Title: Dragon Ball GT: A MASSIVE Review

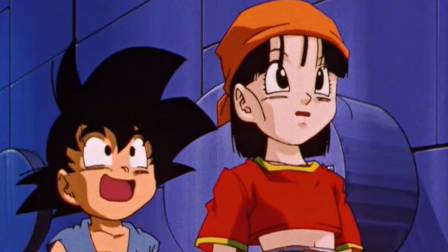From the very beginning, it was obvious that there was a much clearer vision and goal for this story.
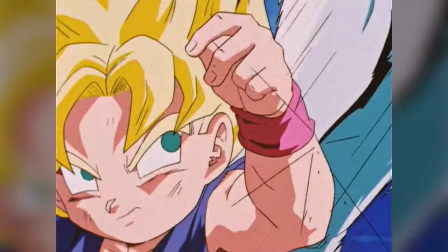And because it focused more on action with sprinkles of adventure,
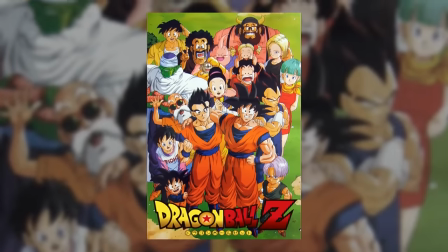it felt like a much more natural continuation on from Dragon Ball Z. I also really liked the idea of Baby being a parasite,
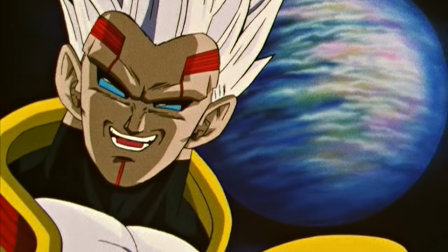using his foe to help him mature and take control. I also enjoyed his origin and motivation, watching him slowly slip and turn into exactly what he hated most of all,
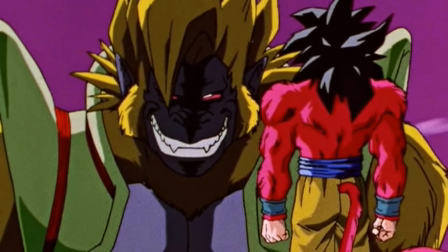foreign invader mindlessly destroying other planets and even his own in the name of his race.
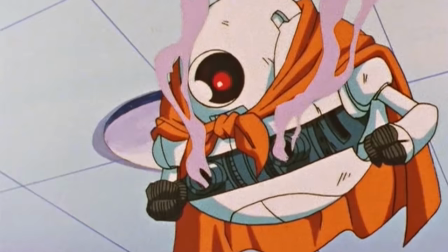There were also plenty of wonderful character moments too, through Gil, Pan, Majin Buu, and even Goten.
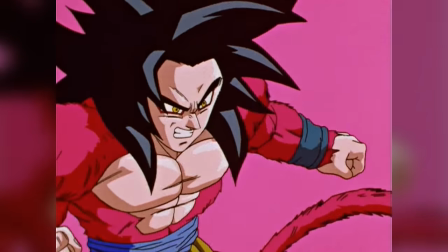I also really liked that Super Saiyan 4 allowed Goku to be an adult.
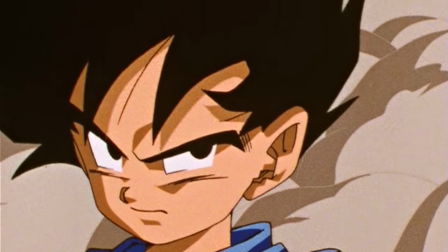One of my biggest gripes with Goku getting turned into a kid was how his character models stunted and negatively impacted all the fights he took part in.
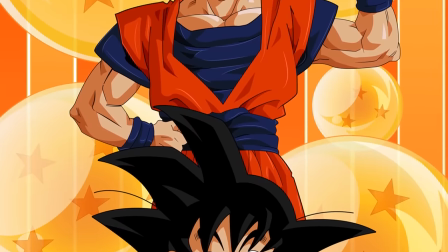Akira Toriyama changed Goku into an adult so that he could make use of his longer limbs as Dragon Ball focused more and more on fighting.
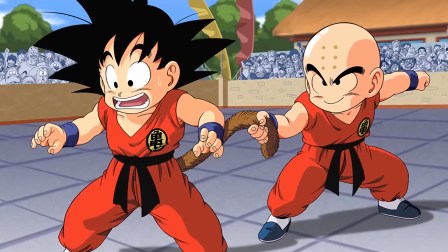Stumpy limbs don't offer much in the way of interesting posing, despite making his kid self in GT skinnier than the original appearance was.
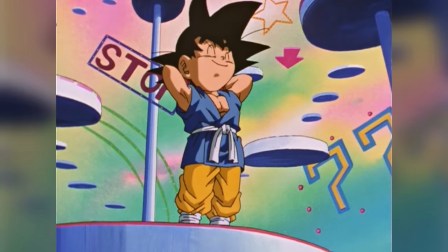Now that Super Saiyan 4 exists, exists within the story, Goku can enjoy the best of both worlds, doing all the lighthearted stuff a kid would, but when he gets serious, it's adult time.
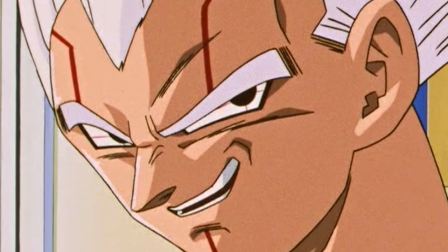And finally, the story managed to pull off some wonderfully written surprises too.
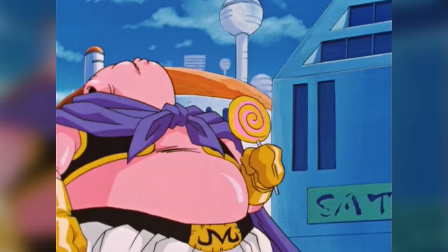Whether it being through Trunks' body being under the control of Baby the entire time, Boo housing Pan and Mr. Satan safely, or Oob making the save on more than one occasion.
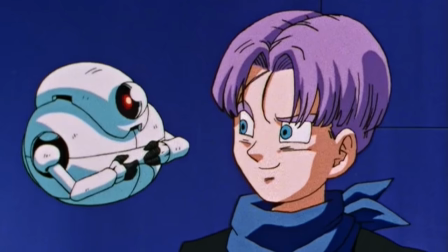With all of that said, I think this arc still had some major problems. The swerve of Trunks and Gil being in cahoots at the beginning of the arc doesn't really land like I would have liked.
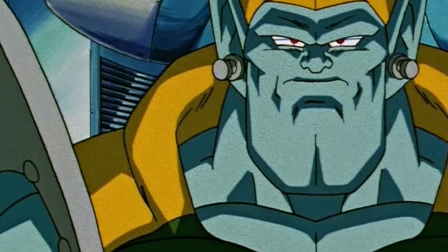Additionally, General Rildo isn't defeated, he just sort of becomes irrelevant.
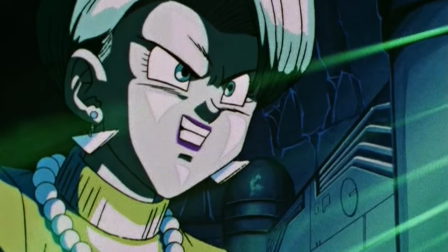Also, I didn't like the Earth being used as a Blutzwave source, and Bulma creating a Blutzwave amplifier in minutes was utterly ridiculous.
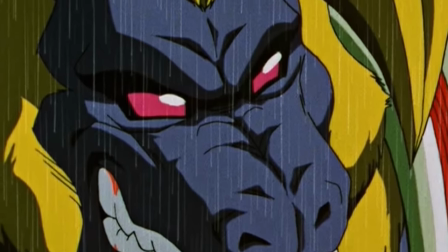That was honestly probably the arc's biggest blemish for me, seeing as the plot hinges on that mechanic for Baby and Super Saiyan 4.
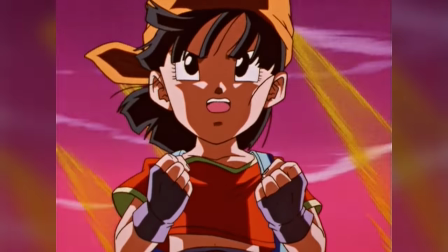And finally, the fight should have ended one episode sooner. It should have ended right after Oob revealed himself to be inside Baby.
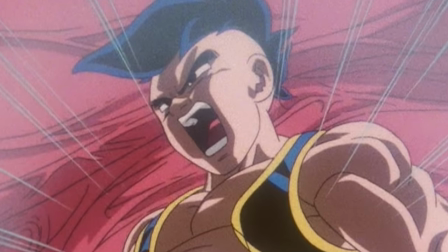That was a great swerve and the height of the fight's action for me.
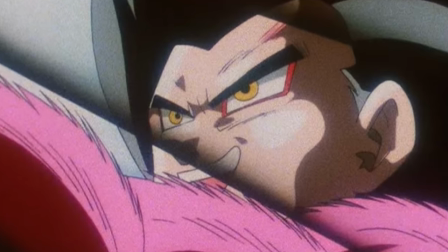The following episode just shows more useless one-sided fighting on the side of Goku and honestly really ruins the fight's memory and atmosphere in the end.
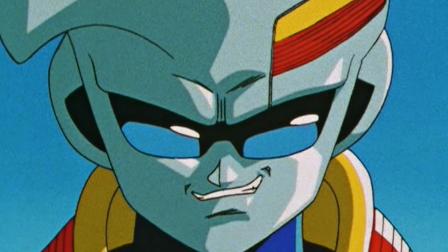However, with that said, despite these drawbacks, I think the Baby arc of Dragon Ball GT was very, very fun and in a lot of places, well thought out. I can't wait to see what the next arc has in store.
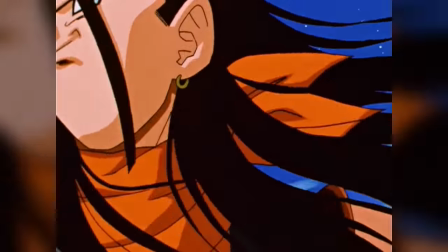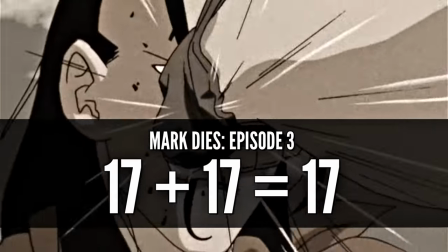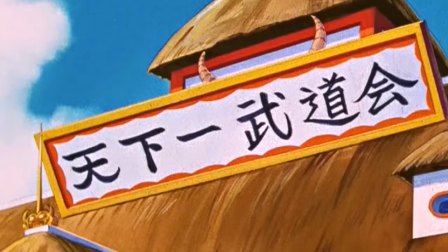Episode 1 begins and there's a world championship! I'm excited!
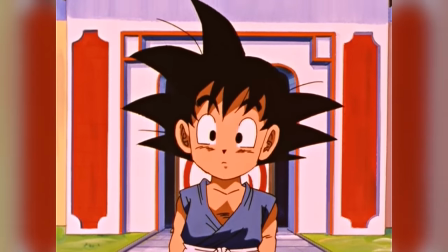I always love a good Dragon Ball tournament, but this is actually filler and has nothing to do with the story that follows, so I'll glaze over it as quickly as I can.
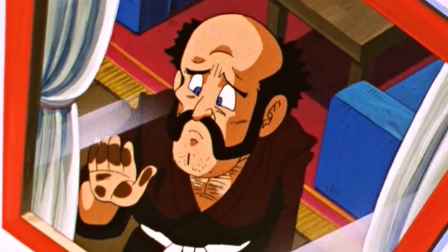Goku is fighting in the kids division because Mr. Satan is feeling depressed after what happened to Boo in the last arc, and so he wishes for Pan to take his place by winning the tournament.
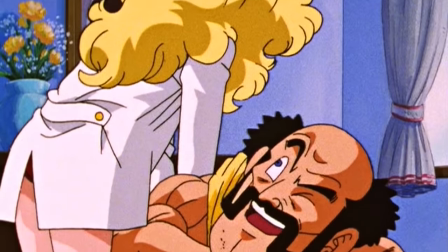But I spoke too soon! As Mr. Satan is being given a massage,
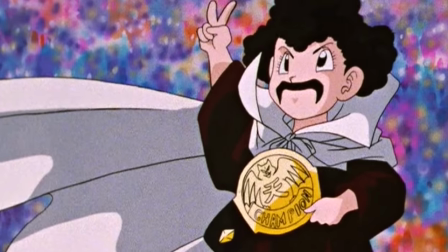one of the tournament officials explains that the four finalists have been determined and Pan has elected to withdraw from the competition as she has no interest in being the successor to Mr. Satan.
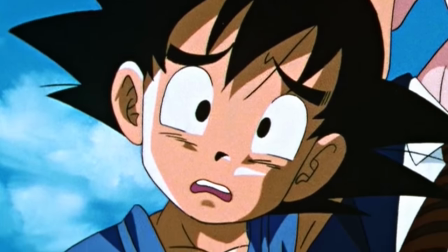We switch over to Goku as the children's division finals get underway. He's facing some unassuming kid called Magure.
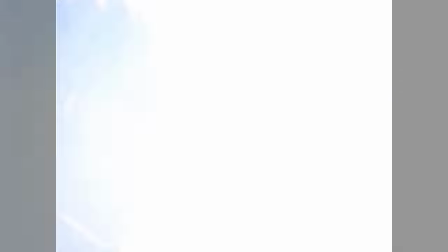I don't know. However, before he gets a chance to begin, Vegeta barges in like a WWE wrestler demanding a fight with Goku.
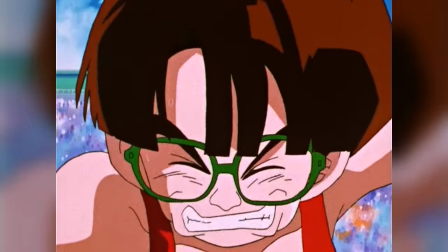While Goku is distracted, Magure pushes Goku out and wins. Thrilling stuff.
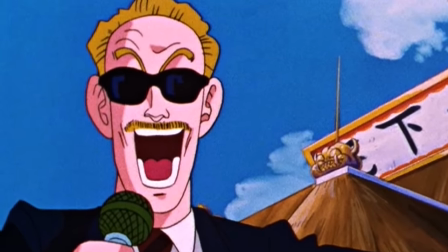Following that epic display, the Adult Division's championship match begins. Epichiri versus Papaya Man.
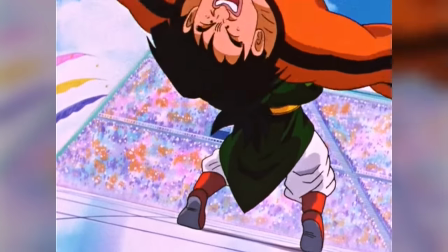The fight begins and Papaya Man gives Epichiri a German suplex, after which he immediately gives up.
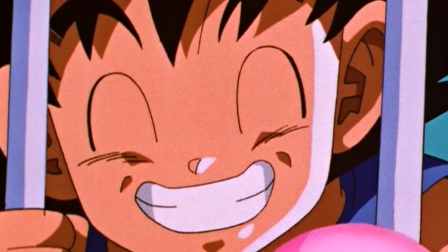Papaya Man is the victor and Goku tells him to remove his mask. It's Oob!
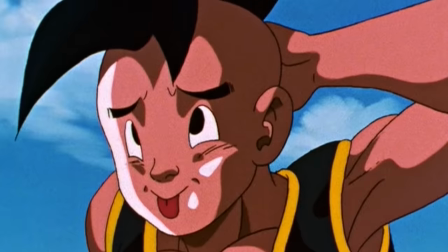Because Pan had pulled out, Mr. Satan now has to face off against Oob, who takes the fight pretty seriously and starts thrashing on Mr. Satan.
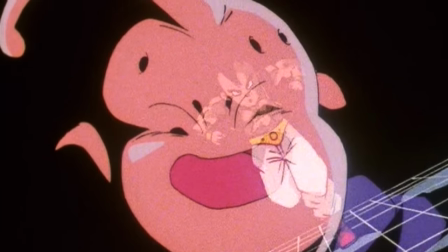Right as he's about to deal the finishing blow to Mr. Satan, Boo stops Oob right in his tracks.
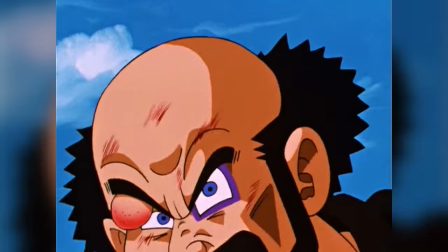I kinda love that. It totally caught me off guard and Oob leaves himself wide open for Mr. Satan to land one punch knocking him out of bounds.
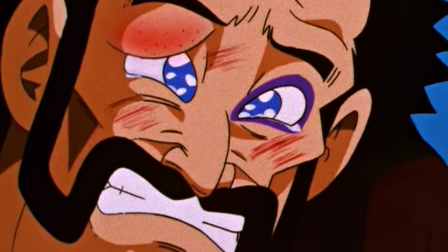Satan gets emotional believing that he won using his own abilities against Oob. That's a really sweet parting gift Majin Buu left for his grieving friend.
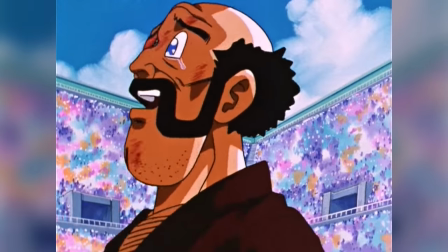This win gives Mr. Satan new life and vigor, encouraging him to remain the world's champion. All in all, this episode was pretty cute.